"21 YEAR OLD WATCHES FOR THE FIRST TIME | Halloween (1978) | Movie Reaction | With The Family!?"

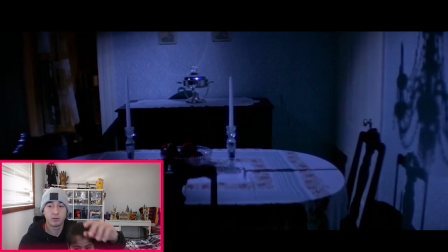4:03 this is just a quick opinion like this is where i feel modern horror films fail like already from the start of this film you already get that sense of tension and just already from the beginning like the music cuts out a little bit and then you already have that little score start to
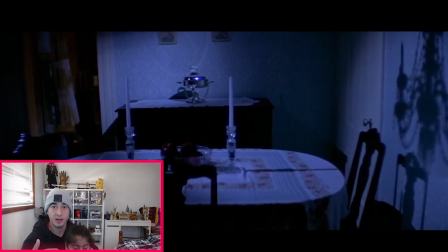4:19 settle in um and already switching to the perspective from the killer that's already something unique and we don't see that like i don't watch horror films like much i'm starting to get into it or trying to get out my comfort zone but we see today probably a modern horror film would have stuck
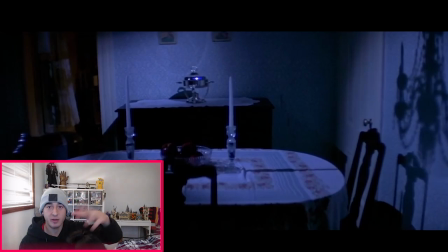4:34 with the couple and then probably went to them upstairs doing their thing and then they would have got killed but this time we see john carpenter adding his own spin we see the perspective of the killer we just saw um getting the knife and then going upstairs just that switch that's that one
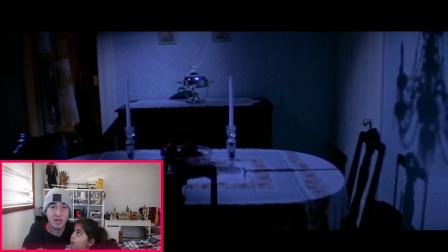4:50 little switch that makes it unique already from the beginning from the onset i'm getting that sense of tension and straight away we get the point of view from the killer which is something we don't usually get usually you're just waiting for the horror couple to do something and just waiting for them to get murdered but yeah what
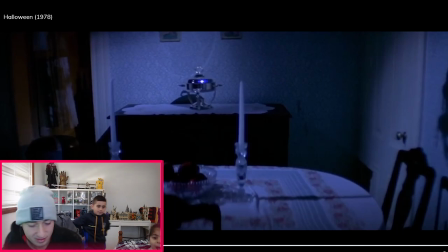5:09 makes this
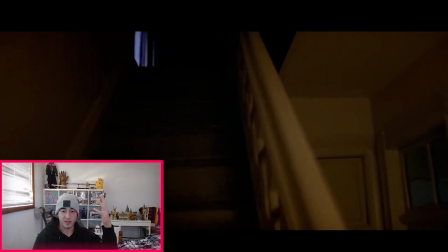5:21 authentic as well is the handheld camera work as well which They could have easily like rigged it or use the still shot
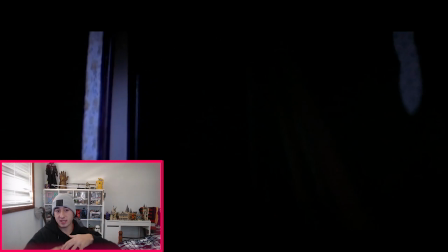5:27 or anything But the fact that it's handheld or probably like something stripped to his chest it just makes it even better
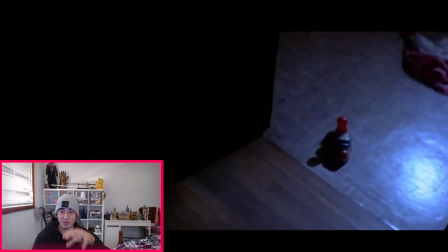5:37 Like even the stuttering of the stairs trying to be quiet tiptoeing It just makes it look all authentic and real like he's actually doing it
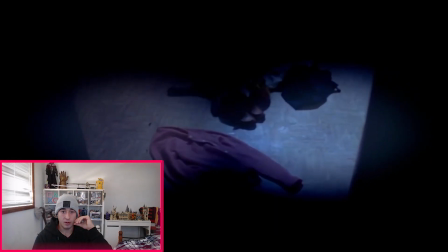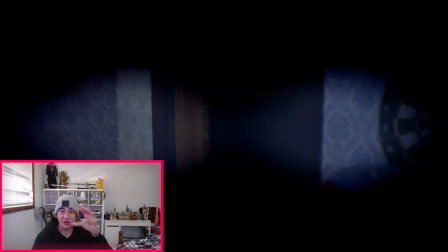5:53 See even those little subtle details are like putting the mask on like what the heck
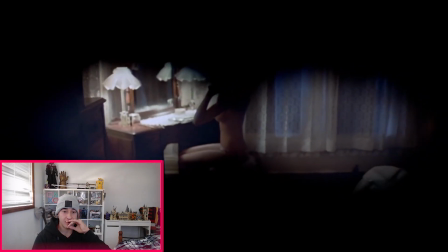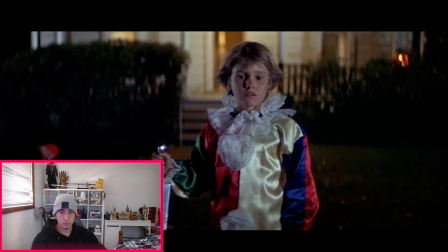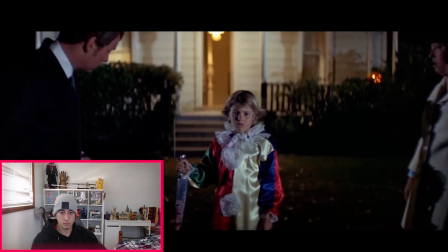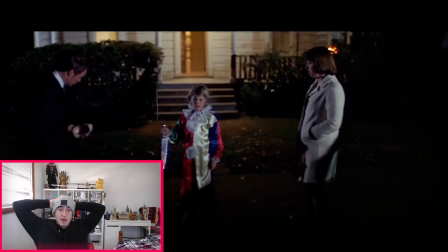6:14 Hey, yo
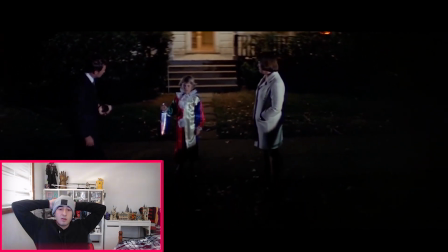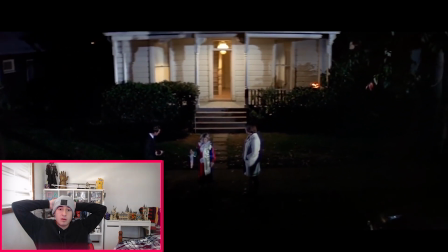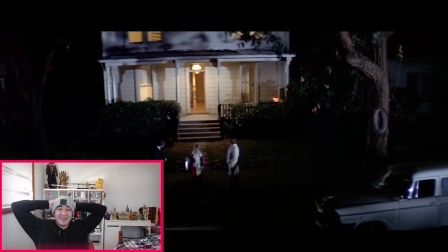6:26 Why the heck? It's a little kid the whole time
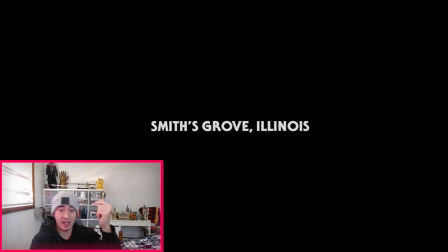6:34 What a way to like Completely Like I don't like using this term but subvert expectations like straight off the bat You have the zoom out and the perfect editing of taking off the camera taking off the mask with his father I'm guessing it's his father and it's a little kid holding the knife.
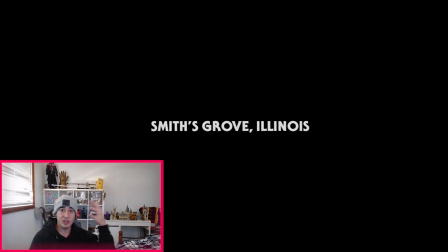6:52 You're just like you're just shocked at that like what the heck is a little kid this whole time oh oh i am in for a ride i am in for a ride this whole like just like those subtle techniques as well the whole time you're thinking all right it's a murder it's gonna
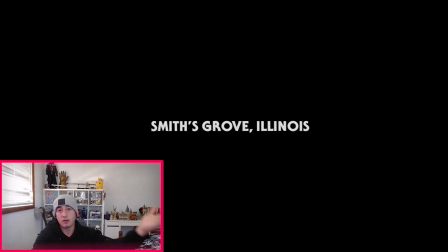7:11 be some older dude probably probably late teens early like i don't know 20s 30s whatever i could be some old creepy guy it's a guy just maneuvering his way through the house like the the mannerisms as well he's tiptoeing he's being quiet and then in the end it ends up being this little
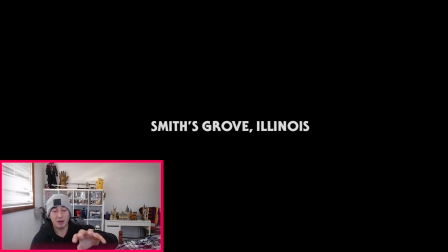7:27 kid and that's why probably the guy um neglected him like her boyfriend i'm guessing neglected him because this is the little kid it's michael it's a little brother in the house and it ends up being this little kid like what a way off the bat to like wow wow
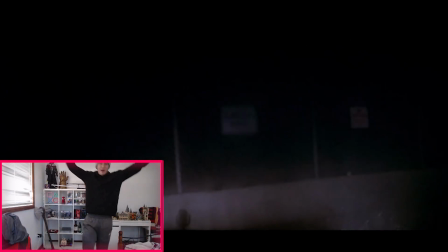7:45 we have victory
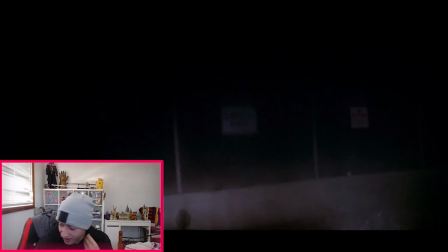7:48 okay finally got rid of little Sarah I'm sorry if you guys are watching this I'm gonna probably put this in the edit it's cute but she like I can't let her watch this stuff not now not now I know my dad I watched Jaws at 4 years old and she's older than 4 but like nah nah nah not now like I'm not gonna risk that with her parents
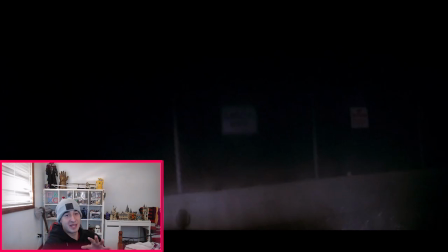8:07 with my auntie and uncle not giving me permission no not now not now